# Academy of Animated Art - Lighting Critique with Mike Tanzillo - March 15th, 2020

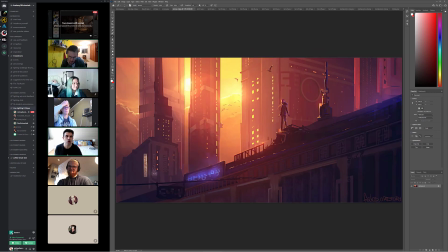(65:52)
So it's really hard to evaluate, like if like this is what you're going for, so much of this image is about the sky and the way that that's playing in, and because that light influences the scene and everything's kind of coming together and like it's causing that light wrap and now there's flares
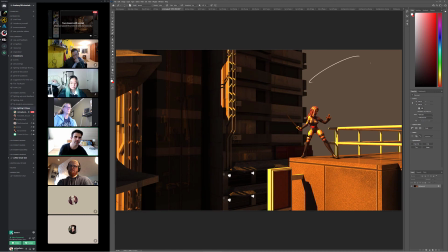(66:05)
and things are glowing and everything's kind of interacting. But now when we look at this, like if we're seeing this much of the space kind of just be mid-tone gray, it's really hard to get our mind wrapped around that a little bit. Now, the lighting setup is going to be a little bit different because we've got the light coming in this way as opposed to seeing the light source, which we were in the last one.
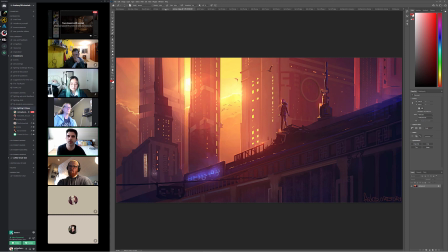(66:28)
But you still, like, I still just kind of, like, I'm, it just, it doesn't feel like the sky would be this dark over here.
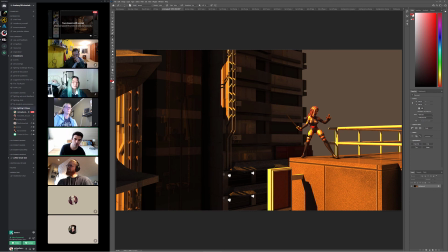(66:34)
Maybe I'm way off, but, like, it feels like there would be a lot more of this color mixed in there, like seeing some of that warmth. Or at least just some sort of variation so it's not just a solid color. So that would be one.
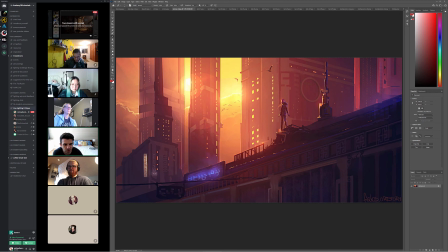(66:48)
Number two is like looking at how much saturation there is in the fill areas caused from lights like this.
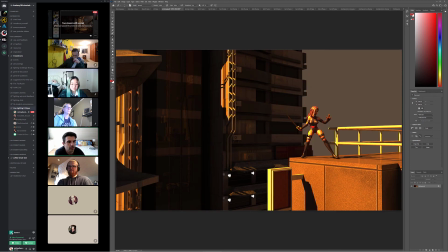(66:53)
And I think that you could work some of that in too. So like the way that these lights are kind of neutral and just kind of isolated down there, it would be cool to work in more of that like super saturated purple color into the fill value. And then the third big thing is just the overall
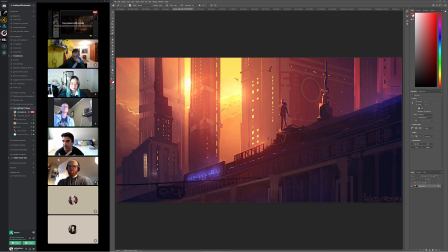(67:09)
kind of softness that we're seeing and like kind of haze and all that stuff would be really important to work in, and some volumetric lights too.
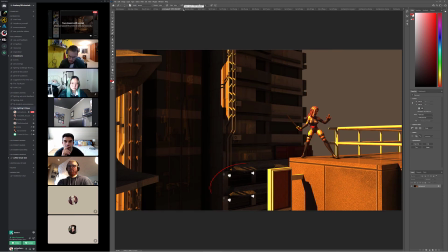But that's the three biggest things that I would work on. Again, sky, trying to get like an overall haze glow, and then trying to work some of those really nice
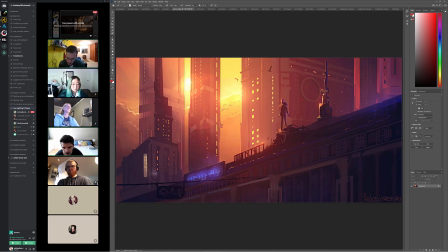(67:34)
saturated purples from these types of lights into the rest of the scene.
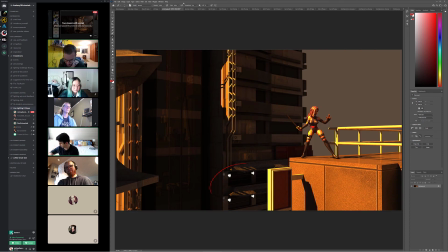(67:44)
I would say also with the sky is getting reflections on the glass, getting the yellow so you can really see it. That's a really good point. Yeah, really feel like, because it, the one thing that like
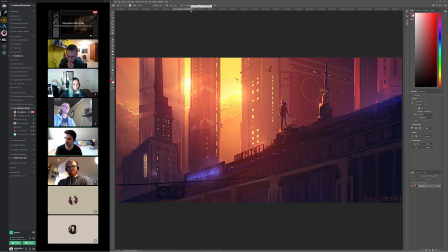(68:01)
if I, so one of the things that like if I just looked at this image, the first thing that I feel like is the light is just like it's encompassing everything, like it's almost hugging you as the viewer. It's just like wrapping around everything, and there's like a lot of bleed in the colors between the different spaces.
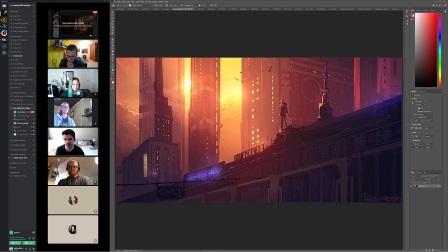(68:19)
Like nothing in this image is living in isolation from everything else. Everything is kind of fused together, and then when I look at something like this, it feels like individual components.
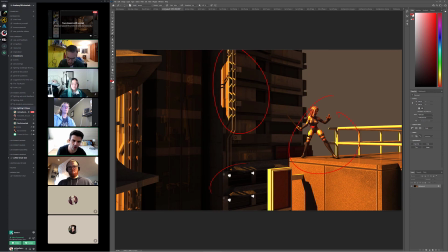(68:28)
Like okay, I see a light there, I see a character there, I see this there, I see, and like it feels like individual components,
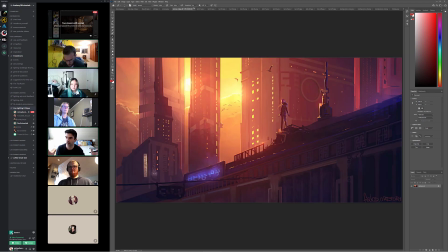(68:34)
where something like this feels like there's just like a hodgepodge homogeneity of values and light and color kind of all kind of swimming together because there's like this much like fog and color bleed between the elements. So that's, I think it's a really cool
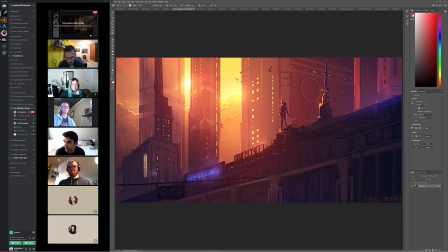(68:56)
target to shoot for. If you need help, if you have questions about how to do that, let us know. And like I said, I can show,
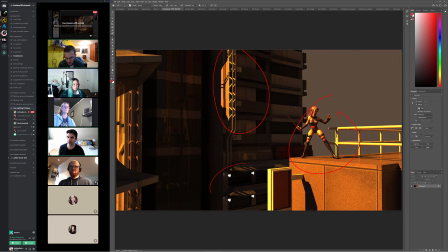(69:01)
if you're curious, I can, if you want to send over some individual elements, I can take them into a comp and show you kind of how to build that look if you'd be interested in that.
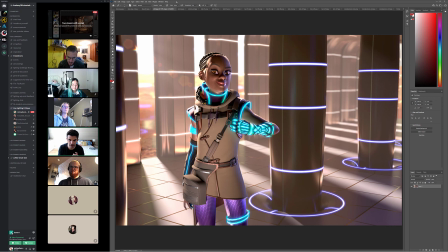(69:11)
All right, and finally we have Jeff. So last update. So I think I'm definitely starting to see some more specularity in here. I think that's looking really good.
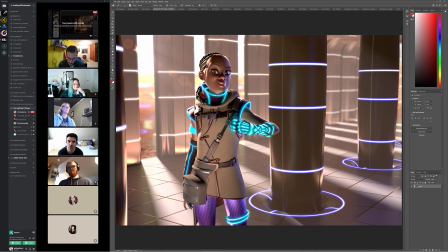(69:31)
I'm wondering if we can't get a little more like warmth in her skin tone. It feels a little metallic to me. I just want to get like a little bit more red value in her skin.
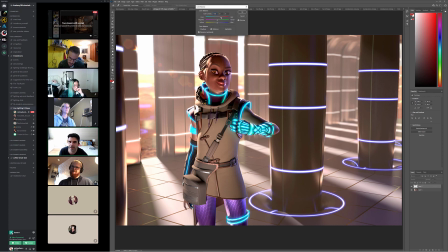(69:50)
Just like into that range.
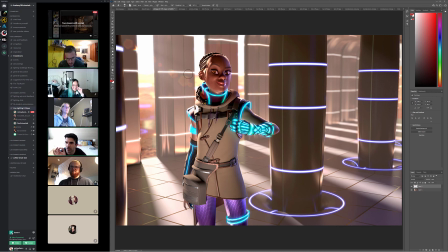(69:53)
Just like it's like a tiny, tiny touch, but just a little bit, because like I think, because you're working right on that border of that, like, where it starts to kind of feel more metallic-y and less like there's blood beneath the skin.
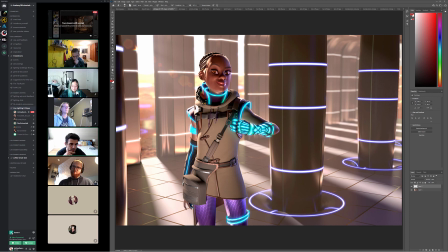(70:13)
But other than that, I think the flares are looking really good. The ground's looking really good. That is a very clean ground. I'm wondering if, what do you guys, and again, this depends on the story that you're telling, but for me, I want to add some smudges to that ground
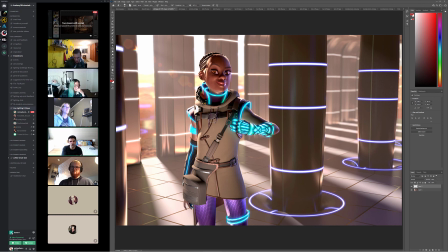(70:31)
or something to it, but maybe you can disregard that. What do you guys think? Is there any other advice here? That's good. Are there items on the eyes? Yeah, that's a good point.
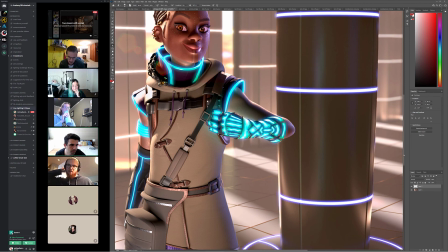(70:50)
We could do more eye work. Sorry, I was kind of looking at everything else. Yes, totally.
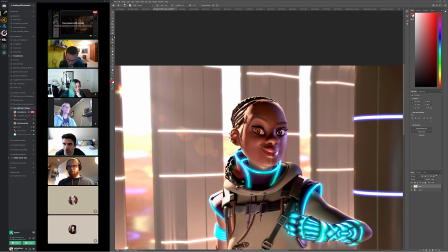(70:58)
Here we go. So, like, the eyedings as they exist right now, there's, like, one over here, one inside here.
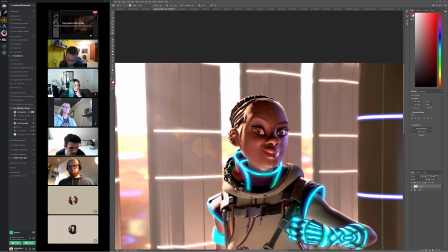(71:07)
Eliminate what you have now, and then let's just do it this way.
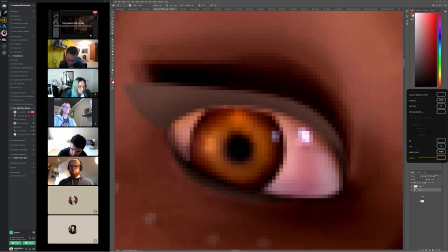Just gonna stamp this.
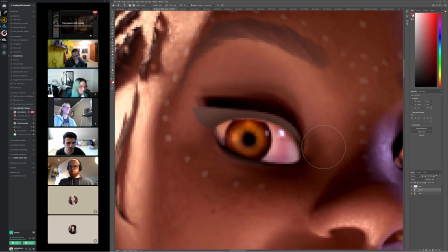(71:25)
Oh. Real weird. Why is it not letting me just rubber stamp? That's so strange.
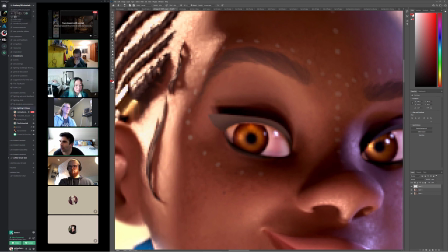(71:33)
Whatever. Fine. I was gonna do a fancier version of just like adding eyedings like here.
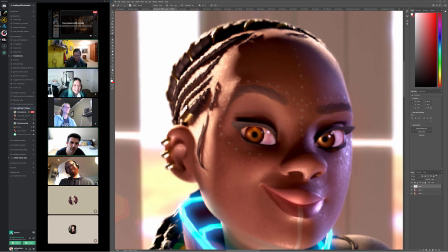(71:42)
Actually, it would be, you know what? Because we've got the light coming in from this side, I would put them here.
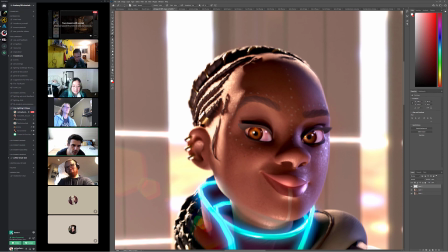(71:48)
I'd put one here. And then tone down this, and then just put like a softer one here.
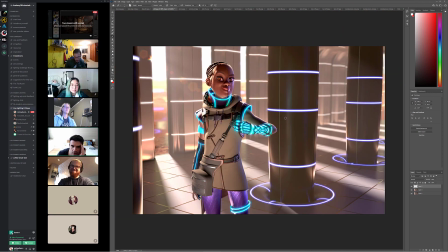(71:56)
And that would be how I would do that. And you can eliminate the existing ones. It's confusing now that there's multiple there. But just keep them on the key side. And then I would go from there. Yeah. All right, guys, that's it for today. Great job. Thank you, Diana and Forrest, again for this weekend.
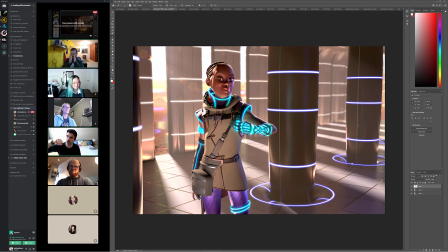(72:15)
You guys are amazing. I will get that video posted later today as well, along with this critique. So if anyone missed the AAACCC from this weekend, you guys we can definitely check. It's the Academy of Animated Art Critique, Chill, and Community Critique and Chill.
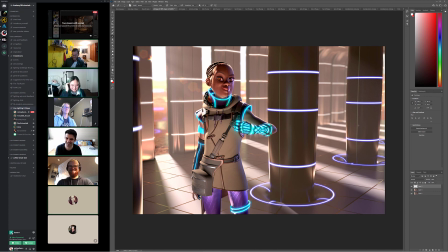(72:34)
It's perfect. I love it so much. That was fun. Yeah. And yeah, I was really cool. I popped open the video this morning, and I was like, why are there, like, there's so many more people than I usually get. You guys are so much more popular than me. Yeah, sorry. But no, it was really great.
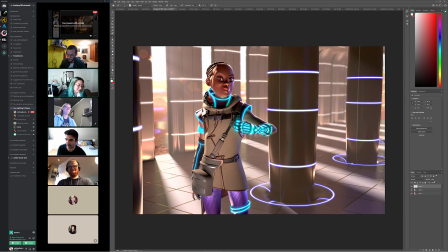(72:51)
You guys I love this community more than I can ever say. And it just made me so happy. It just made me really happy to see it. So thank you. Yeah. Thank you guys so much. Okay. You all enjoy your Monday, and I will see you all tomorrow as I drop my Wacom pen. All right. Take care, guys. Bye.